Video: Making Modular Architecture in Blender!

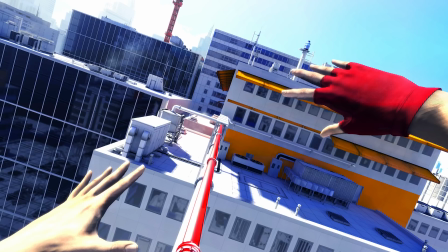493s
So while you were running around and maintaining your flow, as they called it, you would always have some kind of directionality.
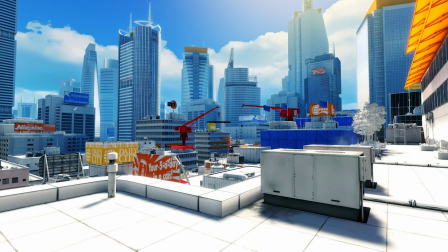499s
And that color choice always seemed to serve a double purpose. Not only was it used for direction, but those colored elements also decorated the scene.
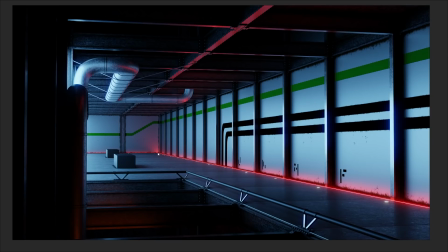506s
So that's why here I tried to go for a bit of a limited color set. I've got red down the bottom here and green going along the top. I kind of imagine this being like an airport terminal where people have walked their way to the gate. There's a waiting area and the light is coming from the outside where the plane is waiting. And perhaps the green line going across the wall here is an indication of the direction to the gate.
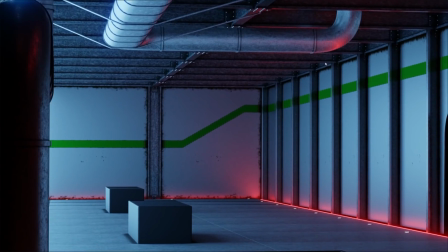525s
Along the walls, we can see that things are mostly clean and untouched, but there's this kind of layer of grime that's creeping in from the edges.
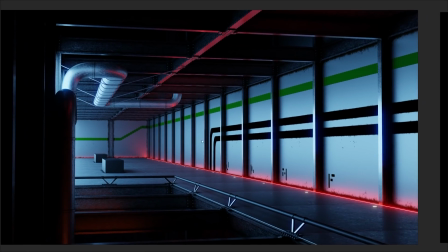532s
And that's to kind of give this juxtaposition that even though things are seemingly incomplete and unfinished,
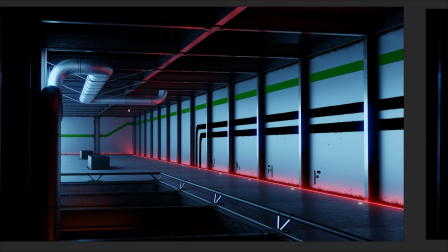538s
like they're brand new and still being made, it's still being lived in. And I don't know what it is, but something about that contrast is just a mood that I find really interesting.
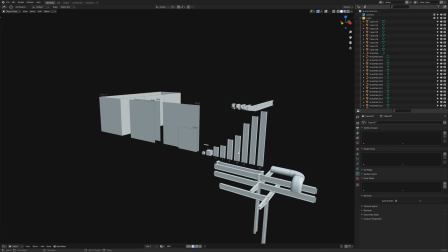547s
Now, I'll probably come back to this project and carry on with it at some point in the future, doing all kinds of different pieces of artwork, probably making actual container buildings.
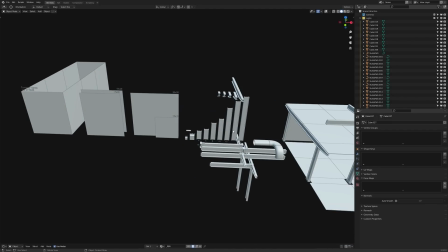554s
Whether or not I show any of it on the channel if I do that, we'll have to wait and see. But I was thoughtful enough to leave some information for myself the first time around. I knew that if I did want to come back and keep making pieces to add to the collection, then I'd need a bit of guidance. So basically every piece I made, I did on the grid,
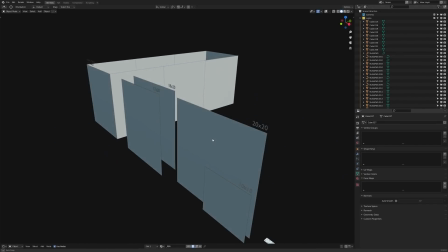569s
and I made notes to myself for what kind of sizes I would want containers to be.
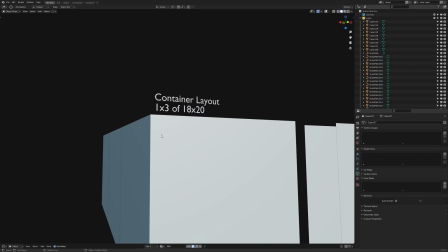573s
So we can see here I've left a note for myself that says container layout 1x3 of 18 by 20 planes.
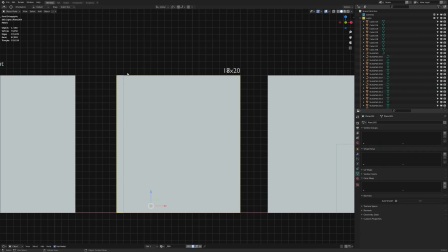579s
18 by 20 represents the number of squares on the grid.
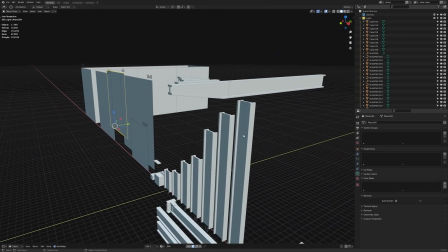582s
Now the measurements are uniform, so as I've got the I-beams going up here, we can see that I've got numbers underneath indicating their length.
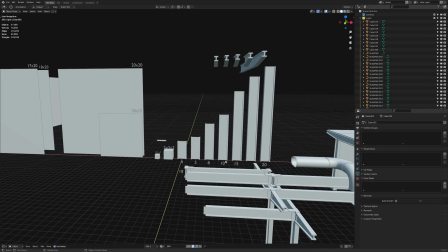588s
So this would be a 20 beam, and then we can go all the way down 15, 10, 8, 5, and 4. when I make different pieces,
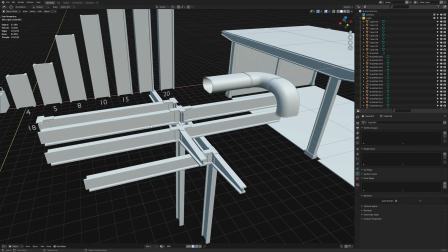594s
they are kept together as like a bit of a collection. So here I've got all of the joints together. Here I'll keep the ventilation pieces.
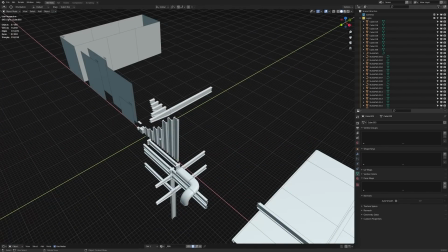600s
So as I build more and more things, this kind of kit bash library will expand.
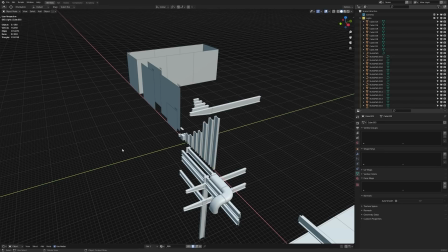604s
And if I ever reach a point where I think it's substantial enough to share with other people, then I'll probably put it online, either on Gumroad, Blender Market, or on Patreon.
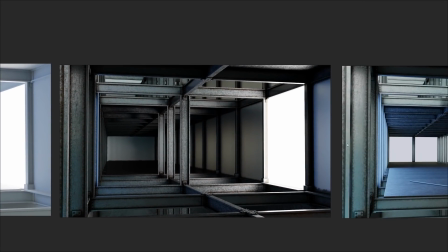611s
We'll see. Anyway, yeah, I just had this file laying around and I just wanted to share some thoughts and tips about modularity and prefab design.
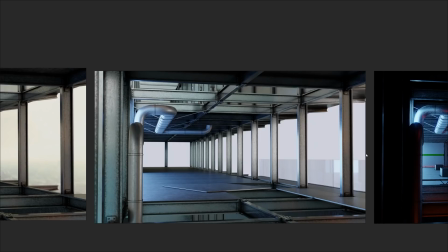617s
So hopefully you found this interesting. If you did, then feel free to do all the things that YouTubers usually ask you to do.
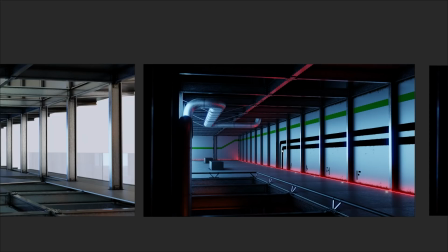622s
Maybe check out my products, my website, the Patreon, or the new channel for the Holdcast podcast if you're into discussion videos.
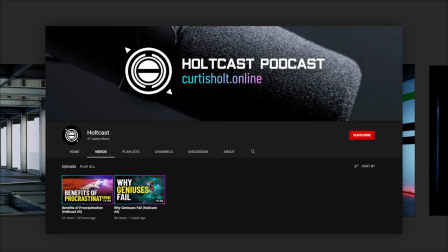628s
I just released a new one on there about the benefits of procrastination, which I thought was a very interesting subject.
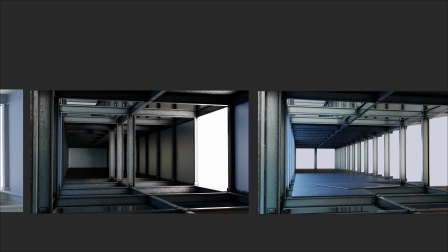633s
Anyway, if you make any work like this yourself, so modular prefab architecture, then feel free to share it with me.
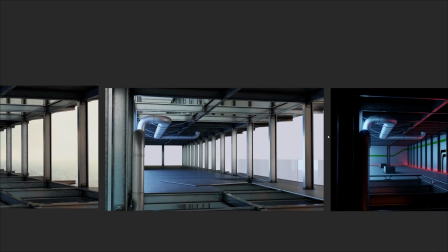638s
So thanks for watching and I'll see you next time.